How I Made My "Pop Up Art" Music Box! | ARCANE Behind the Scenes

Hello everyone, Box Music here. I know nothing about League of Legends, but Arkane has become one of my absolute favorite shows. The writing, the animation, the music, it's all so perfect. So I knew that I needed to make a Music Box project dedicated to Arkane. Now I had an idea to do something a little bit different with the artwork for this one. So I wanted to document some of my creative process and behind the scenes as I worked. And I hope you enjoy watching this and comment below telling me who your favorite character is from Arkane.
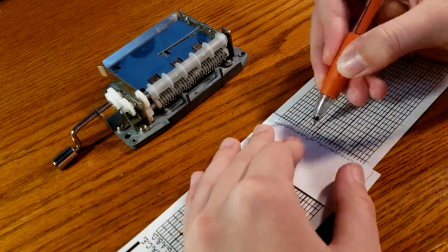28s
If you've been watching my channel for a while, you know that I love experimenting with different ways to bring my artwork and music box creations to life.
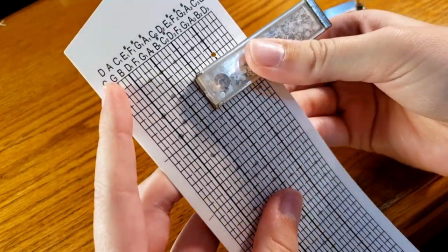36s
Ever since I made my Gravity Falls video where I actually used a separate sheet of paper for
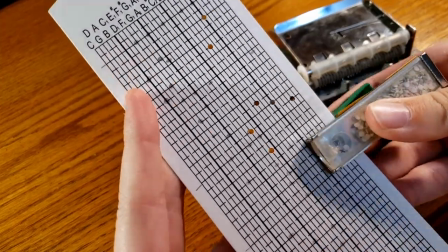40s
the artwork that went on top of the music box so that the artwork didn't get holes punched through it,
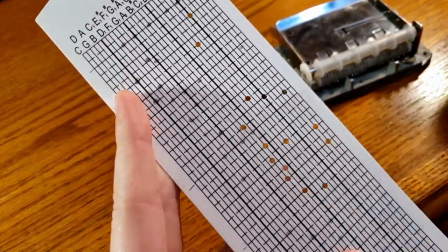45s
I had this idea to try pop-up art.
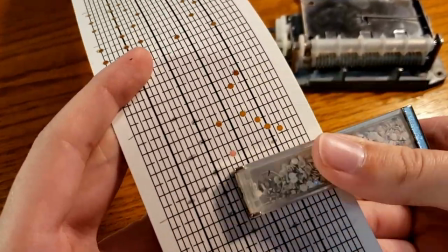48s
Normally my artwork is constrained to such a small space, and in fact many people are surprised to see how small the music box paper actually is in real life.
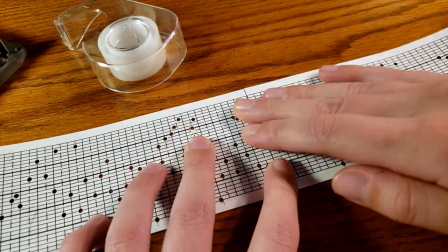57s
But since I had this new technique that doesn't require the art to actually go through the music box,
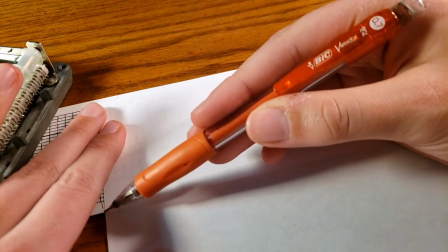62s
suddenly my artwork will have less limitation on its size, which is why I wanted to see if I could make this pop-up style work.
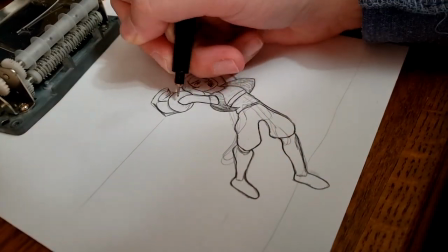71s
I was able to make my illustrations larger and thus create more detail.
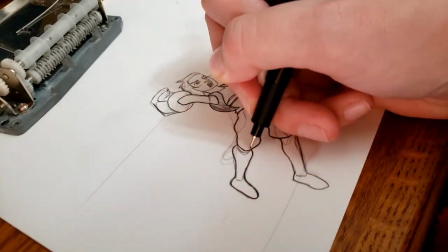76s
Usually, if I want to include a character's whole body, I have to shrink down the scale so much for it to fit in the Music Box paper.
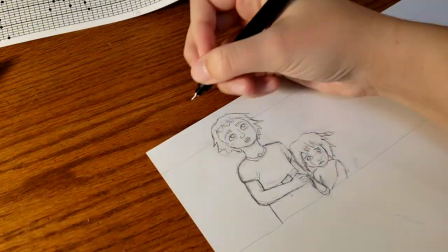82s
Or if I wanted to include more detail, I could just draw their face and not their body.
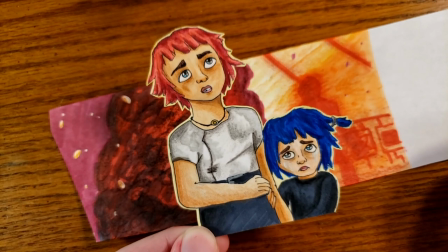87s
But my idea for this pop-up art is that I can draw the whole body and they'll be popping out of the paper.
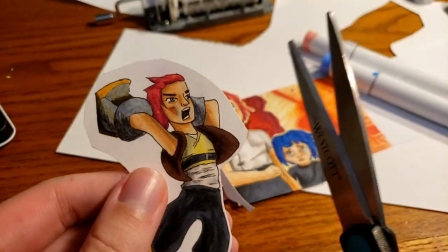94s
And since they'll be taller than the width of the Music Box paper, it'll give a really nice illusion that they really are coming off of the page.
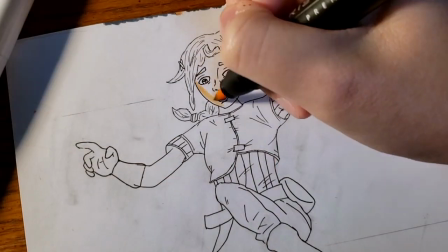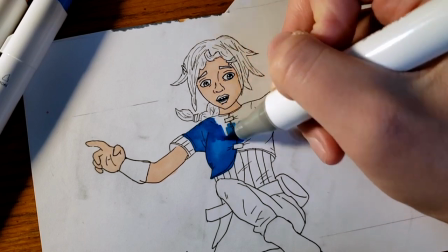109s
I use a variety of markers that I've collected over the years from Prismacolor, Ohuhu,
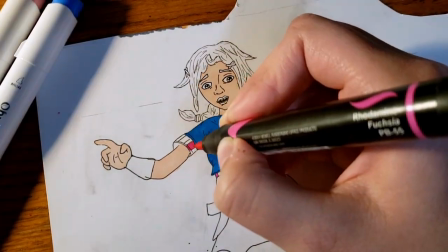115s
Sharpie, and most recently the markers and colored pencils from Spectrum Noir that I got from the box that Jazza sent me.
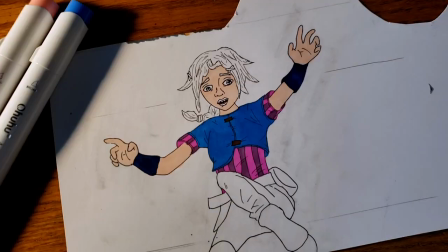122s
Using the colored pencils on top of the markers really helped me achieve the grungier art style that I was going for.
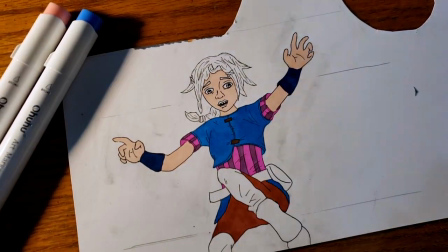128s
And in many cases you'll notice that I used blues and purples to give more interesting lighting and shadows.
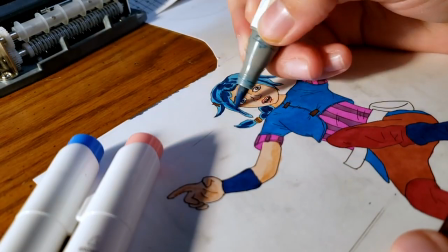137s
I had a lot of fun drawing these characters from the show and I felt like as I kept drawing I got more confident and kept improving.
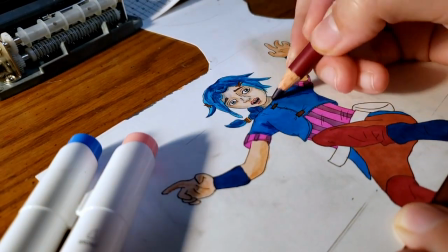145s
Some characters I am very proud of the way they turned out like Jinx and Mel specifically.
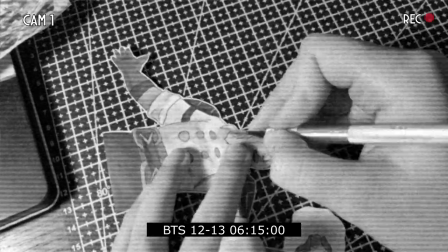150s
There were some other characters that I struggled a bit more with. For example Jace, I actually ended up cutting off his head and redrawing it.
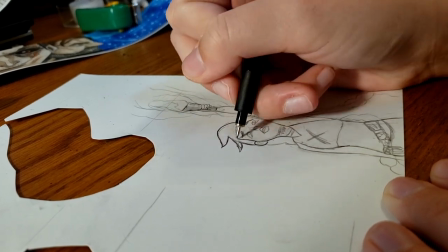158s
And then of course there were other characters that I wish I could have included but there just wasn't room for the length of the song.
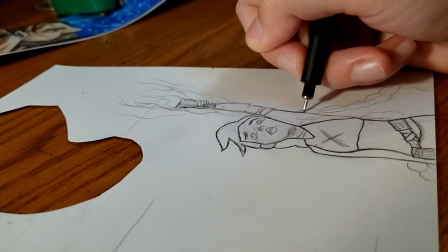164s
Now I didn't film the behind the scenes of every drawing that I did for this project and quite honestly it's because I'm still getting used to filming while I draw.
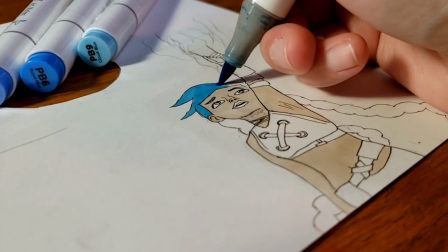173s
I feel a lot of pressure when I have a camera staring down at the piece of paper that I'm drawing on
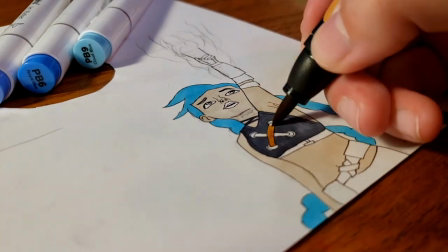178s
and even though I know I'm allowed to make mistakes and erase or not even include the footage if I don't want to,
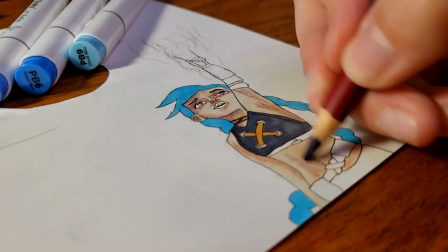185s
it's just like having someone stare at you while you draw and I feel like I just can't fully get into the zone.
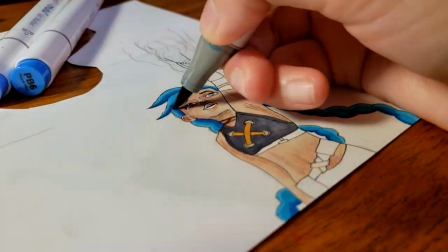191s
But I do love including behind the scenes and I know that a lot of you do as well so I'll definitely keep doing it every now and then,
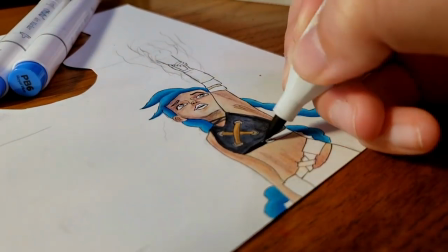198s
especially when I do a more unique project like this one, and I'm sure I'll get used to it over time.
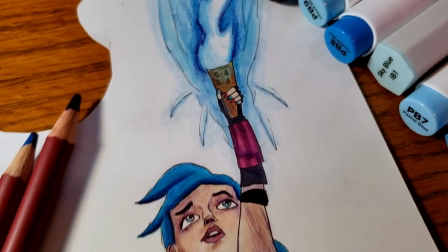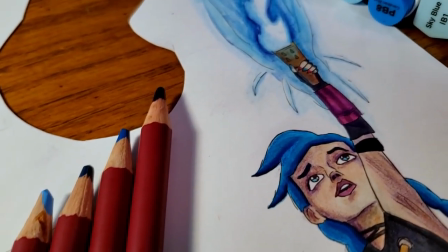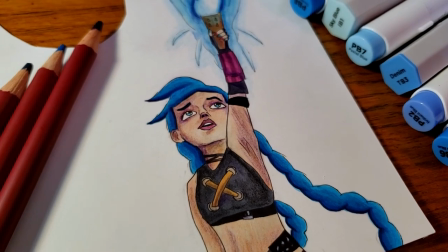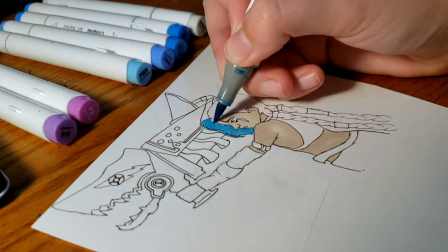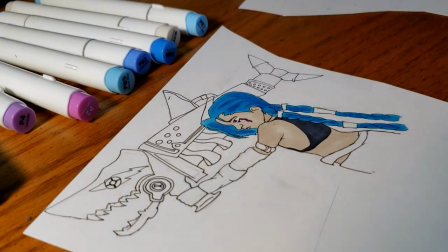228s
Notice here that I used a very fitting marker for this drawing, powder pink,
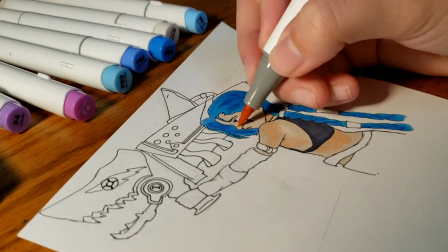233s
and also the metallic markers that I used really helped this illustration plot.